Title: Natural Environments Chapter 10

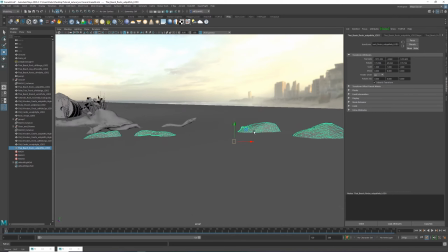1374s
right so that's all of them cleaned up and let's bury them in the sand a little bit more
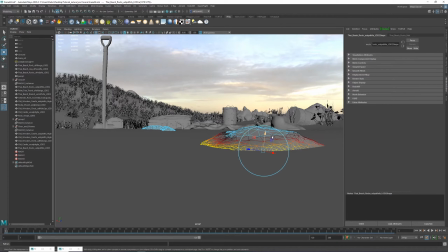1385s
and maybe modify some of the edges to accommodate for the deletion of polygons because right now the,
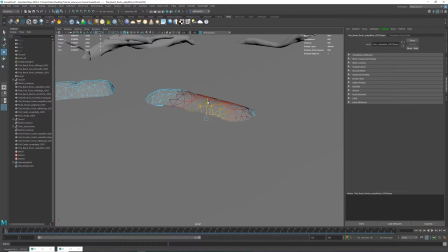1395s
pardon me, the edge is not even and we're gonna have to check at render time to see if we need to do even more modification.
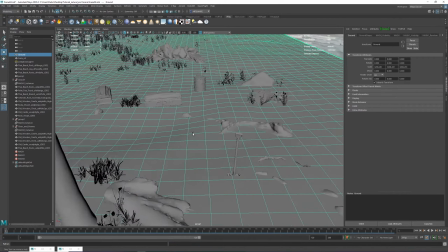1412s
Alright, looks good to me at least for now. Now let's tweak that texture that we've added the color correct for.
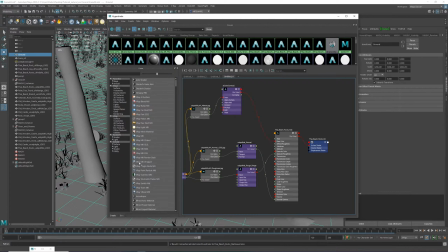1422s
So I'm gonna go back and re-add this and then I believe we've added this guy.
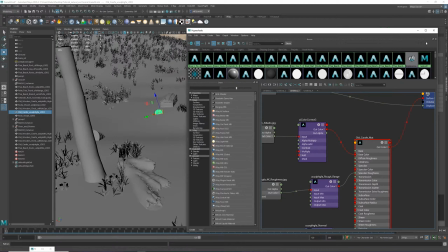1433s
Yep.
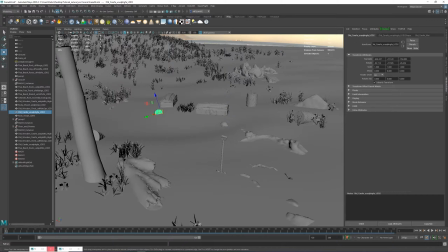1435s
So now let's go to our render view which is over here and
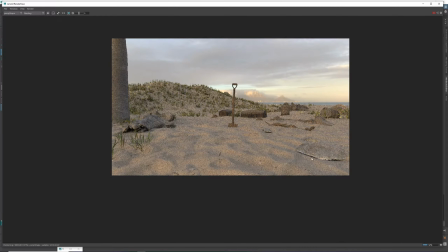1444s
see how we're looking. Yeah, so now we have a little bit of a gap which I'm going to fix in a minute.
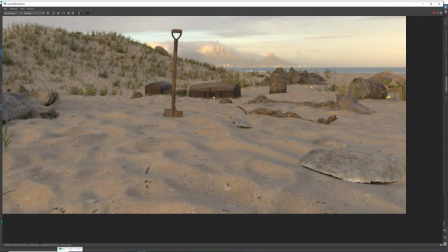1451s
But right now I want to focus on this guy. So ctrl shift and drag is going to make this isolate selection for us
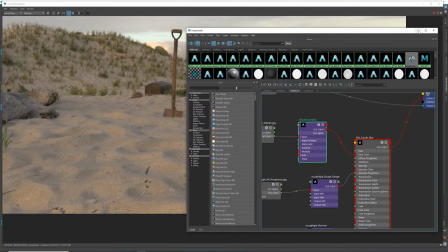1461s
so I'm gonna click on the node and bring this to the other monitor so
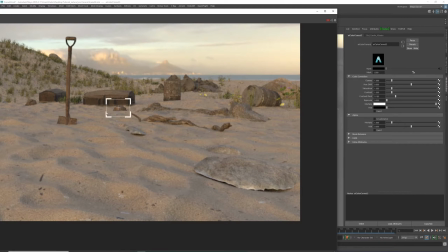1467s
we can have some space so I want this to be brighter which means exposure is gonna go
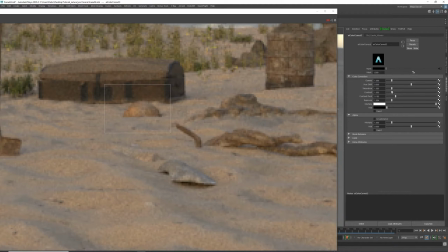1473s
up and I'm gonna desaturated to make it
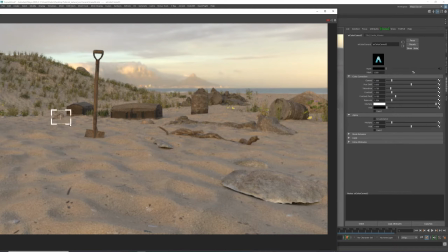1479s
look a little bit sun bleached and that's gonna do the same for this guy maybe
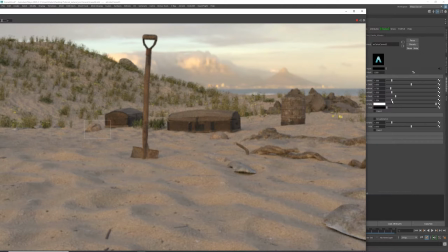1487s
it's a little bit too close to the sand maybe I'm gonna drop the exposure down there we go
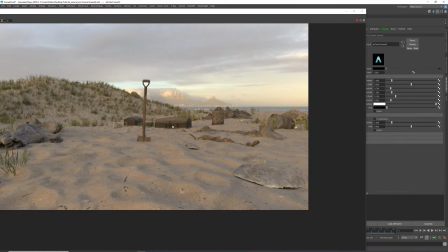1493s
alrighty I
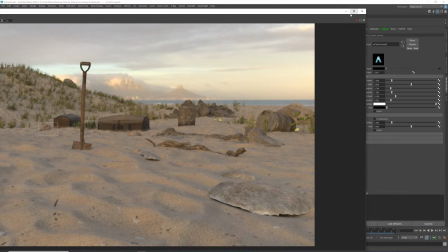1501s
think this guy's sticking out too much and these rocks are definitely too dark so let's start fixing these
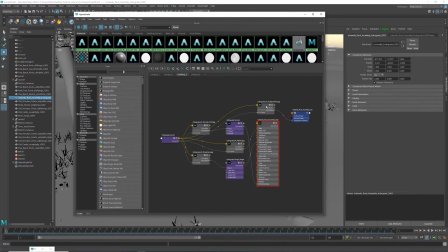1508s
guys one by one so you
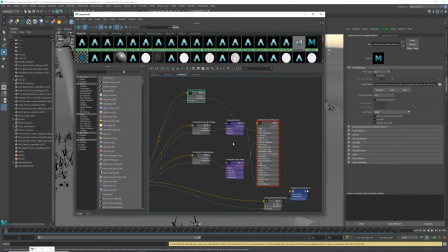1516s
find our albedo map and we add AI color correct and we plug it in and select it and bring the render view
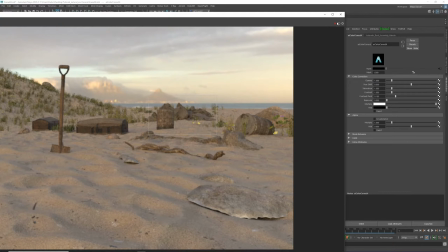1535s
select the region start the render rinse and repeat
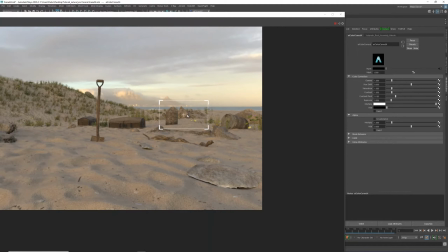1544s
so add a little bit of exposure that
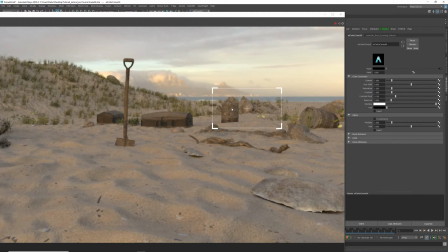1550s
actually did it I don't think I need to do anything more for them I
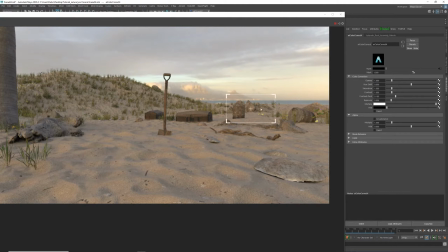1557s
think these two barrels I look very similar because they are the same barrel so I might take this one and shift it behind the rock and maybe take this one and
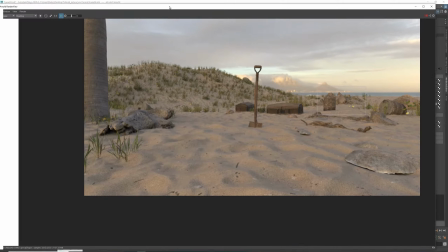1568s
maybe move it a little bit because I don't really
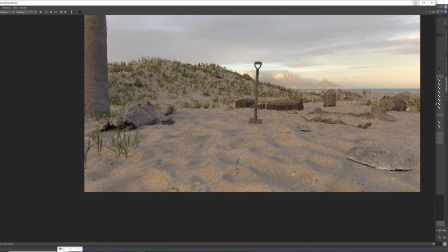1574s
like the position of where this barrel is right now so let's see
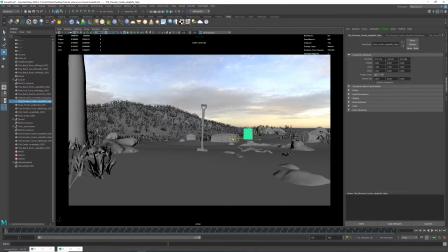1579s
camera point of view and can we do something more interesting with this thing
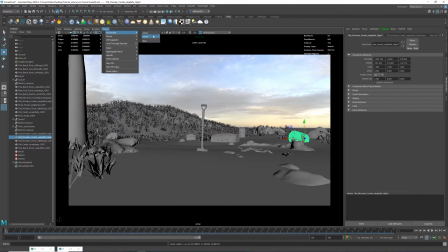1596s
let's take it behind the rock yeah
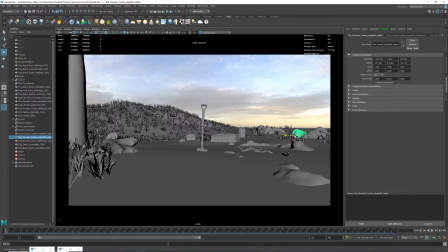1608s
maybe just having it there to kind of poke through little bit it's gonna be nice and these two crates are too close to each other and kind
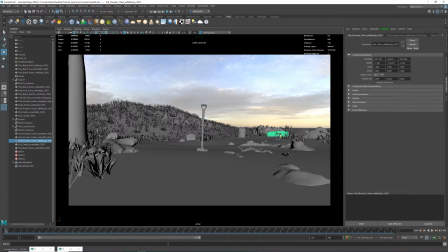1622s
of obvious that there's the same they're the same prop so let's see what can we do to fix that maybe bring one of them closer and reposition this
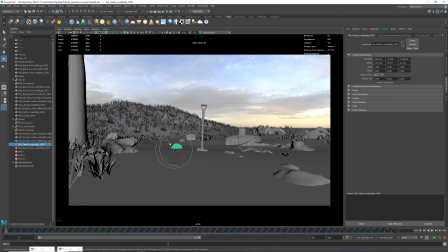keep bringing this guy close up to the camera I don't know why maybe
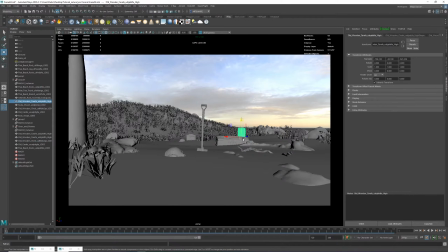1660s
have this guy tilted kind of like buried in the sand and maybe standing barrel it's a little bit weird to have so maybe just a simple roll and kind of like embedded in the sand would do the trick
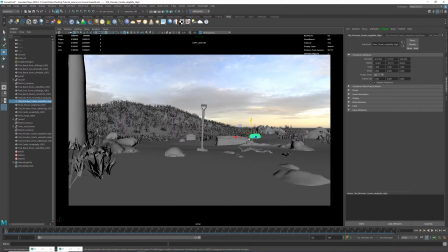1676s
I'm trying to avoid any tangents so I don't want things to kind of like like lines to be straight and and things to to create weird tangent loops so maybe just move this guy over and we render all
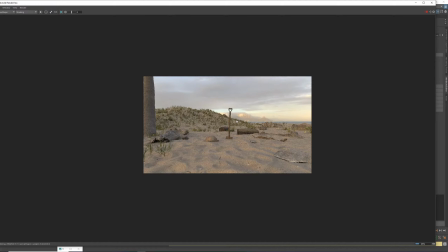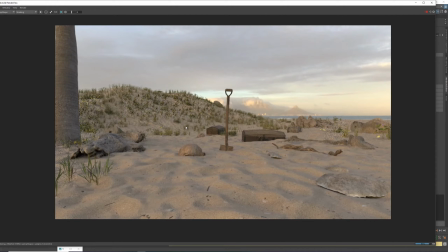right I think that placement of these look a little bit more natural now now
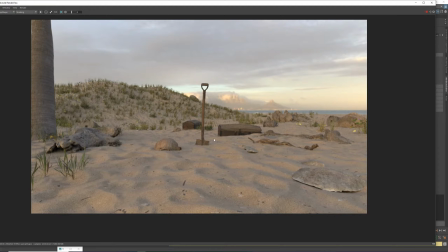1710s
I want to keep the shovel contrasty but I'm gonna take the saturation
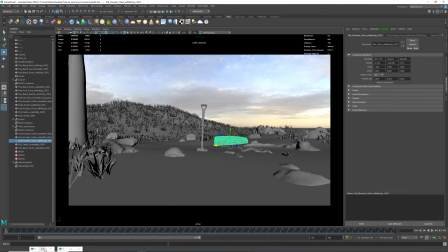1715s
out and maybe even make it brighter so
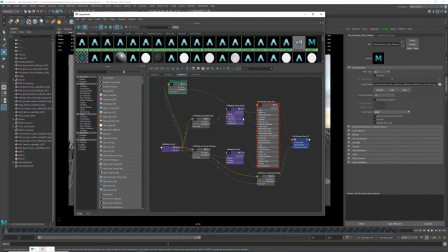1720s
let's repeat the same step at
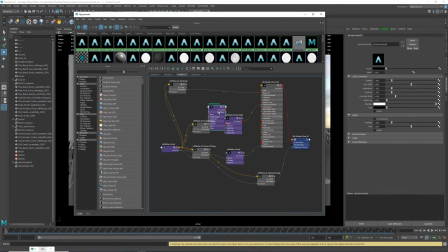1726s
AI color correct and input to input
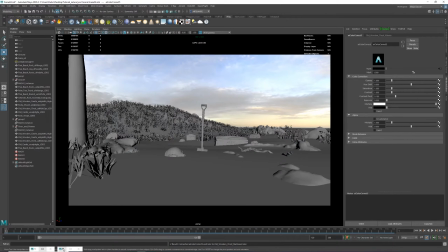1734s
go yep let's
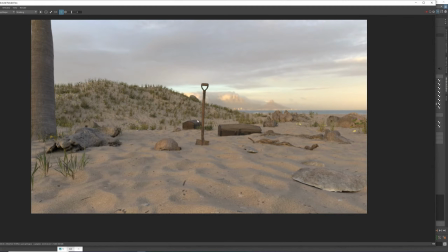1739s
activate it and let's drag a region and start rendering.
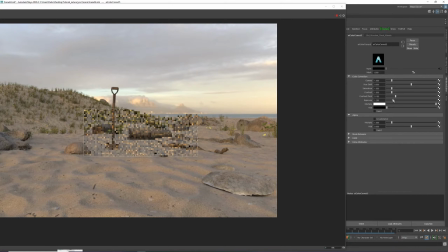1747s
So if we crank up the exposure and desaturate a bit, there we go,
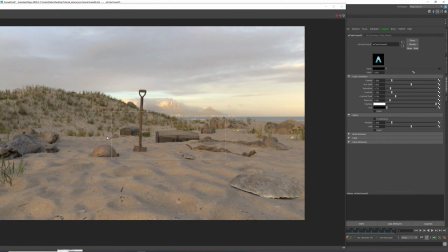1764s
hmmm.
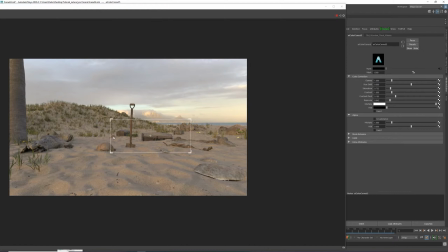Alrighty,
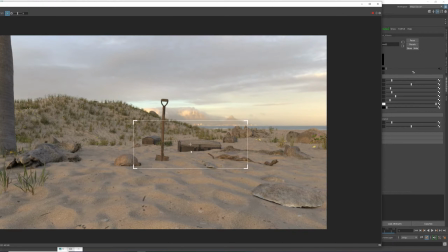1776s
yeah I think that actually works.
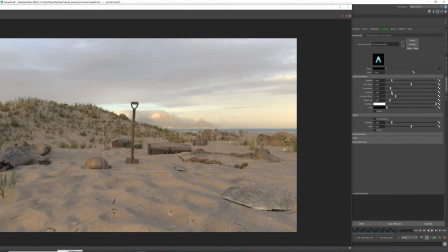1778s
Maybe I can bring some of the contrast down a little bit too well don't make it bigger make it smaller point trying and then increase saturation by a bit
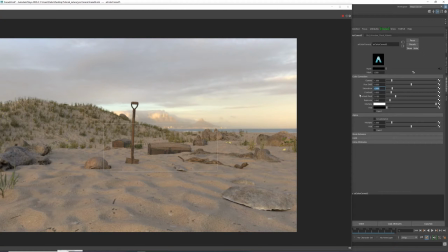1795s
mmm now maybe point nine yeah
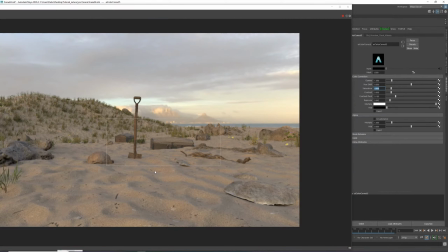1804s
I actually like that